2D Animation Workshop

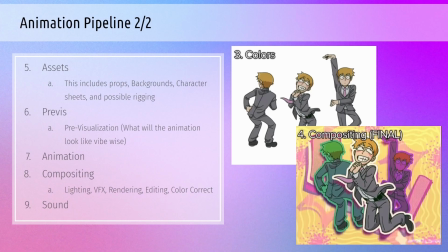And that will make the animation look much better than just like a flat color. And after compositing, it's sound, which is just adding sounds, depending on what your animation's about. But there's not really a visual representation of that. But how do you start an animation?
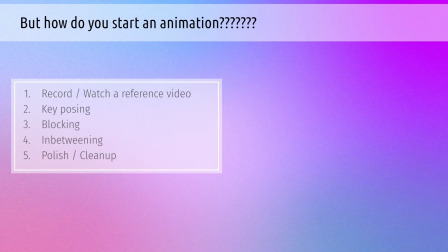Well, we got all of like our story stuff down. Well, now we just need to animate it. So the first thing you can do is record or watch a reference video.
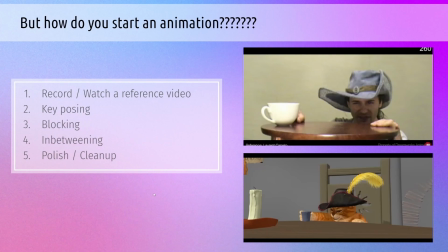Now, you don't have to do this. It's possible to just animate on your own. But using references and having references always helps you with visualization and what you want, just to keep in mind.
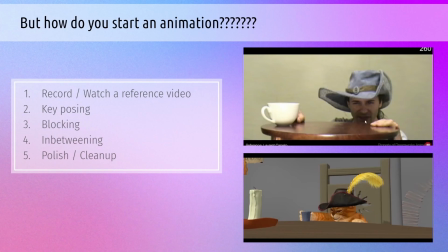So in the movie Puss in Boots, they have an animator acting out what Puss in Boots will do in the movie, and using that reference, they animate it in like their software. It helps, After that, we have key posing.
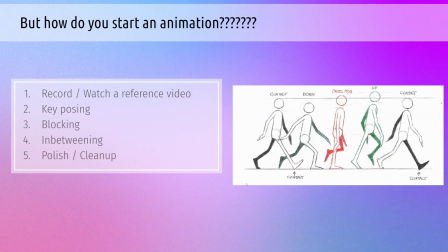We want our main poses to be blocked. We want our main poses to be put down. This is the main action that will happen. We have to get this down. That's what we want. So we need to have like the normal, the contact, the down, the pass, the up, the contact, so on and so forth.
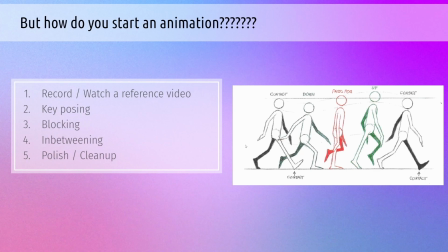But once you finish with key posing, then there's blocking.
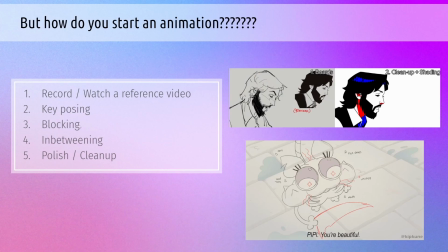These two can be interchangeable depending on what you're doing. There's a lot of depending ons here, but that's just how animation is sometimes. But in blocking, this is where you're also like kind of in betweening.
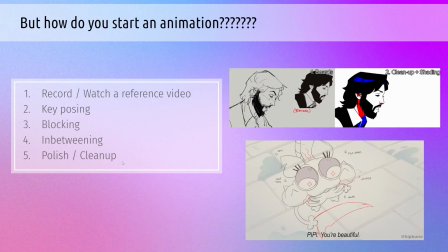Like you have your main poses, but sometimes there's like extra poses that have to go in between to make it go smoother. So blocking also will generally have like a cleaner like lining and stuff. Like that's like kind of like the final shot that you're going for. And like there's like a lot more lines going on.
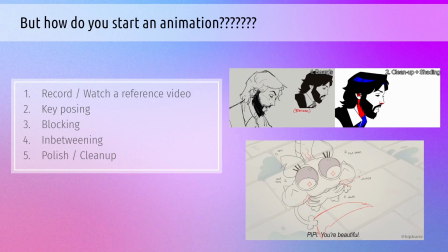Like, oh yeah, this is like the whiskers, this is the mouth, so on and so forth.
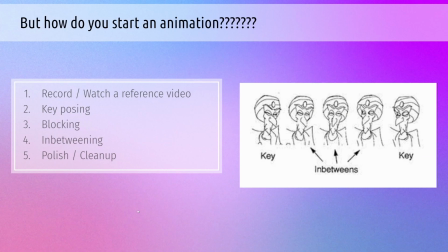After blocking, we have in-betweening, which is basically filling in the gaps. That we are in-betweening from one pose to another. And we see it with this head turn, we kind of like see the transition between. Depending on how long your animation is,
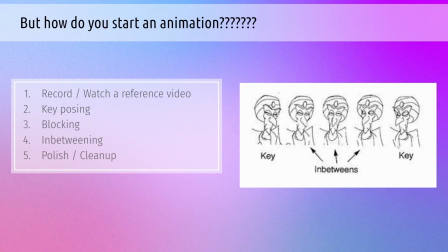I'm saying that a lot, I'm sorry, but a lot of things can depend, depending what you're going for. Oh my god, I will not stop saying that. But anyway, after you in between, next comes polish and cleanup.
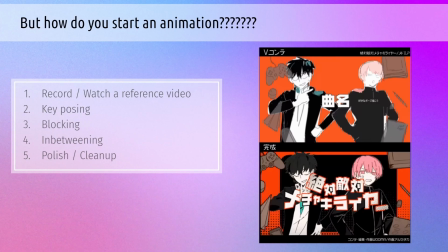Basically just making everything look prettier. Like maybe your animation looks really rough. You have to go back and like put line art on it and make it look nice and neat. So, sketch, final. Essentially, that's what it is. This also kind of goes hand in hand with compositing.
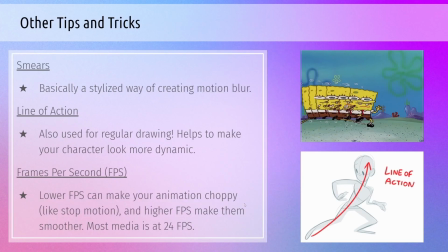Now some other tips and tricks, like just general tips that you can have. There's smear frames, basically a stylized way of creating motion blur, like SpongeBob here. Like he has just a bunch of frames in between. Like that doesn't look right on a normal thing, but you see it in motion, it looks great.
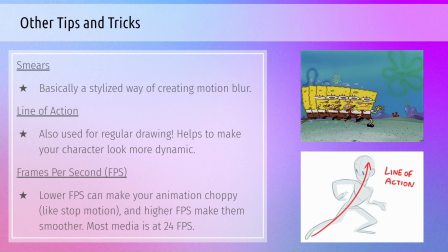It looks like the animation is doing fantastic. Next we have line of action. This is something I mentioned before with exaggeration, but this can also be used for like normal drawing. It helps make your character look more dynamic.
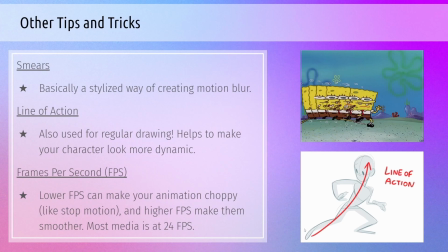With this figure here, we'll see that the line of action is like curved upwards, and the more crazy a line of action is, the more interesting, Next we have frames per second, which also known as FPS. Lower FPS can make your animation choppy like stop motion, and higher FPS can make them smoother.
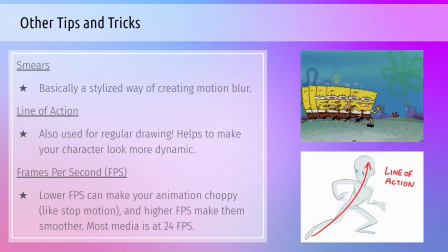Most media nowadays is 24 FPS. Don't believe the 60 FPS lie. It doesn't look that good, I promise you. That being said, though, like an example of like lowering your FPS is in Spider-Verse,
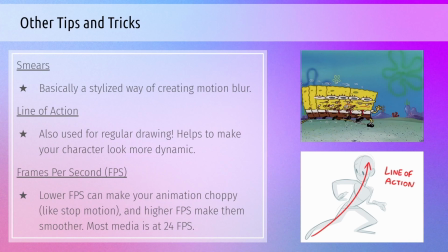where Miles was actually animated on a lower FPS than everyone else because he was inexperienced, and it was good. It was a good piece of storytelling that you can also do. Who knows? Maybe your animation could have that as well.
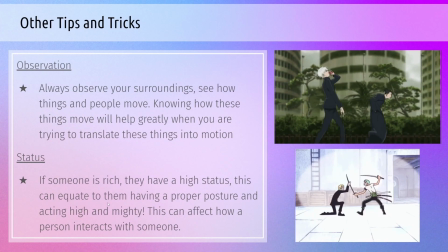Another one is observation. You should always observe your surroundings.